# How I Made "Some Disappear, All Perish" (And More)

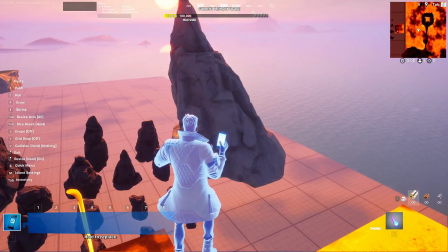1236s
So we're gonna have these really dramatic peaks and stuff like that sort of really dominate the background.
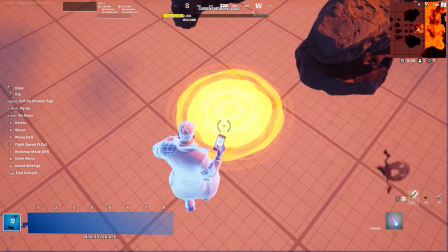1243s
Oh, and by the way, I can't delete this, like straight up. I can't interact with it.
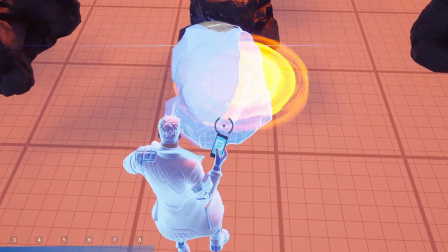1249s
I can't edit this. I can't delete it. I don't know what to do.
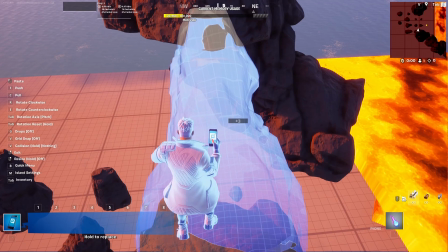1254s
We love Fortnite Creative. We love how broken it is. We really don't. I hate it. Well, what's good is this piece seems to be really cooperative.
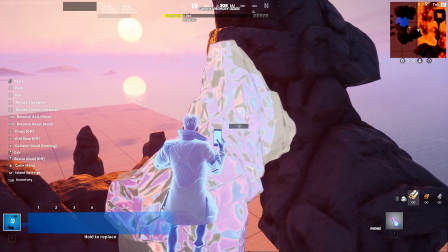1263s
It's really making it easy for me to just kind of place things, and it works.
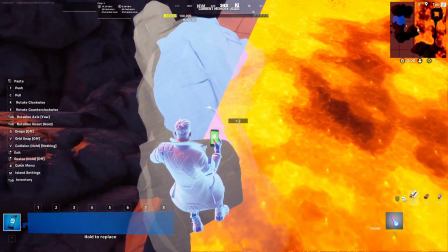1267s
Like I said, it seems like this piece being banana shaped is super duper easy to just abuse.
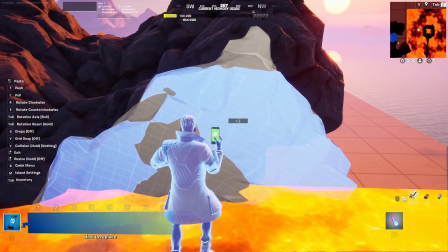1274s
Because, I mean, I made this in a matter of a few minutes, and it already looks super cool.
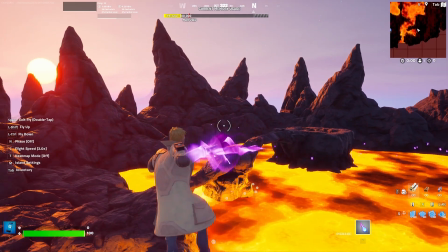1281s
I mean, come on. Okay, so after about, not that long, like 15-20 minutes maybe, this is what I got, and I'm really happy with it.
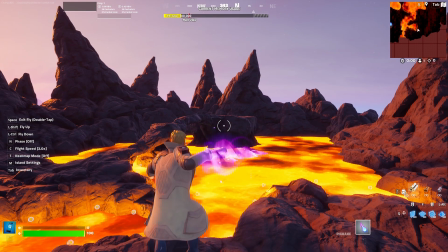1289s
As for the castle, or whatever's gonna sit in the middle there, I don't even know if it's gonna be a castle, maybe some sort of shrine or something, I don't know.
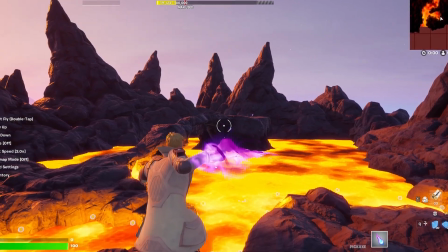1297s
I'm gonna build that off camera because that's gonna be a way longer process than this terrain here was.
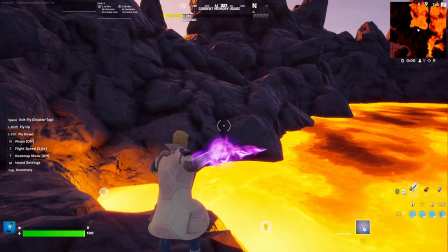1303s
And I just wanna showcase a little trick for those of you who want to build something like this, which I mean, this isn't a hard build, but it looks really cool.
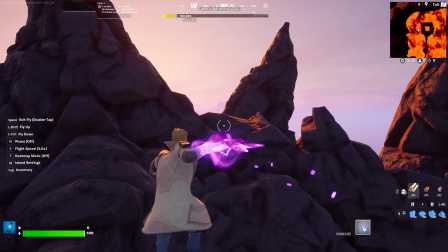1311s
You want to impress your friends, maybe? I don't know. To make it look like there's more work that was done than there actually is,
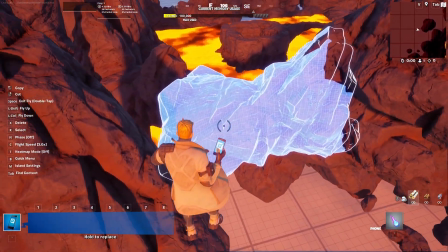1317s
if you quite literally just like take these rocks and place them back here, hide them behind the up front landscape,
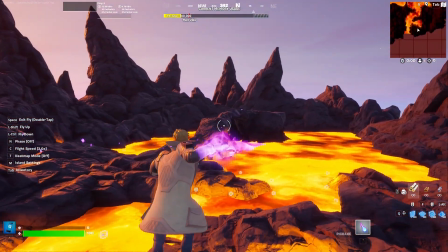1325s
right? It just looks like there's way more in the background than there really is, right?
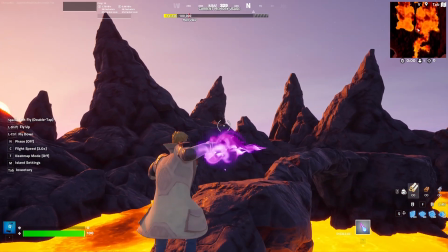1331s
Less work, and it adds a lot more to the build than, you know,
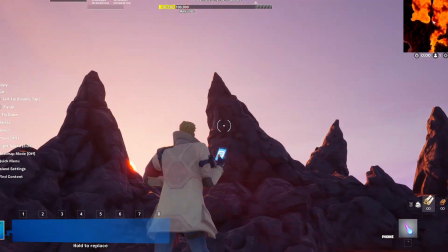1335s
you otherwise would have had with just these big mountainous rocks in the foreground.
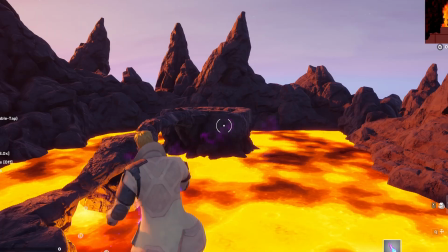1341s
But yeah, I'm gonna go work on whatever the hell is gonna be in the middle there, and I'll see you then. But wait, hold on.
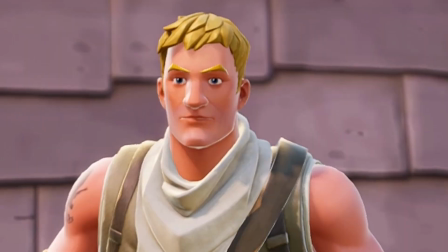1346s
If you are 22 minutes into this video and you're not subscribed to me, please subscribe. I'm trying to hit 9K by the end of the year, but I'm not gonna waste any more of your time. Let's get back to it.
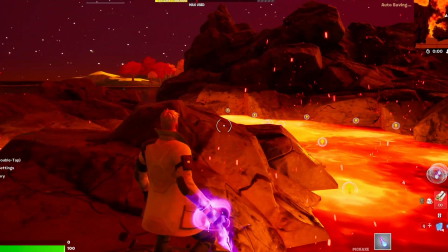1355s
Okay, so here I am after I've kind of configured everything, and this is what it's gonna end up looking like.
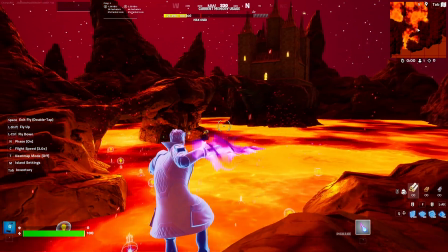1361s
Now, you might be wondering, I mean, this looks decent, but it's not the greatest in the world. Don't worry, editing magic is gonna take care of the rest.
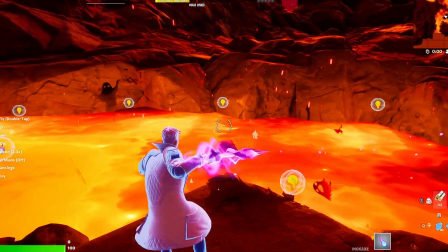1368s
I've already planned this ahead of time, and I'm only gonna put the embers effect where the camera's going to be.
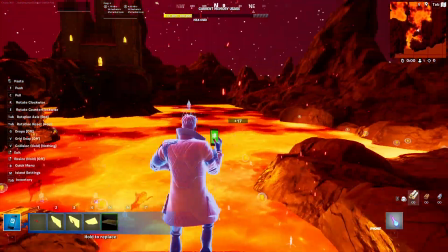1376s
That way I don't have to go around and just like spam it everywhere, you know what I'm saying? But yeah,
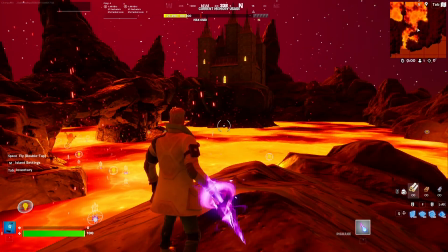1380s
I'm gonna go and record some shots and hopefully be done with the editing process by the next time I see you.
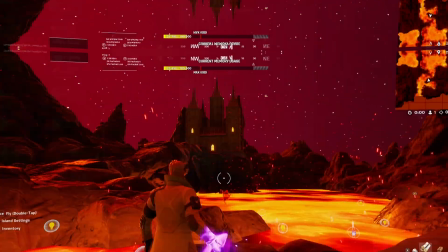1388s
So yeah, we'll see what happens. Okay, so I put everything together.
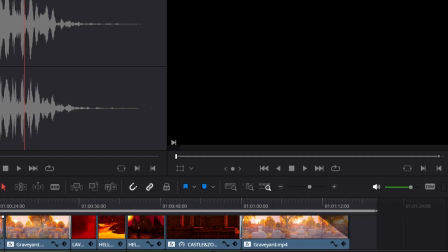1392s
I recorded everything in replay mode, and we have the final video.
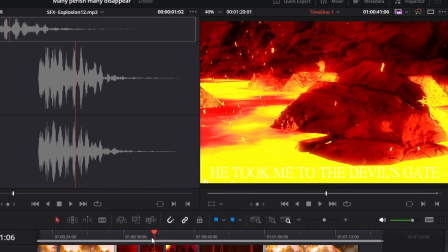1397s
This came out so much better than I thought it would. I'm actually so happy. The only thing I don't really like is the text here.
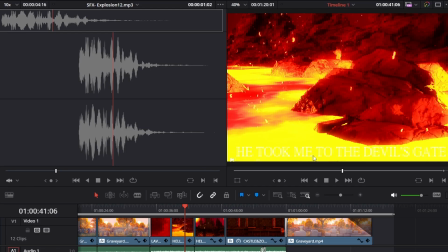1404s
It's kind of hard to read because of the lava. It's really glowy and yellow. But oh my gosh, it looks so good.
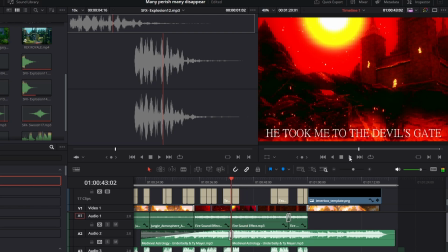1409s
It looks so good. Just look at this shot. Look at it.
Where I pleaded.
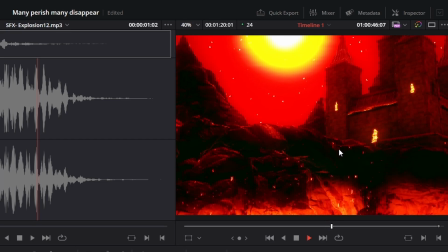1414s
Like, pleaded. Oh my, yo! Like, this looks so good.
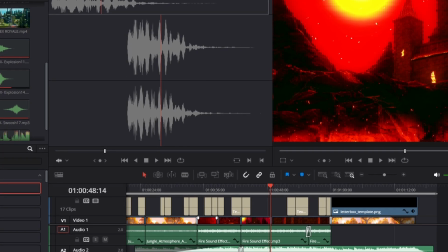1419s
But that's gonna be it for this video. Thank you guys for watching. Hopefully you like this sort of behind the scenes look into this project that I did.
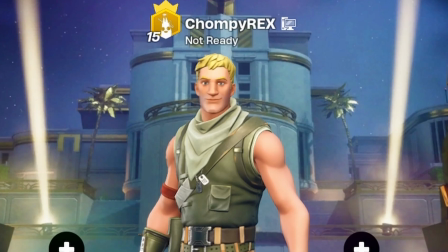1426s
And yeah, I'll see you in the next one.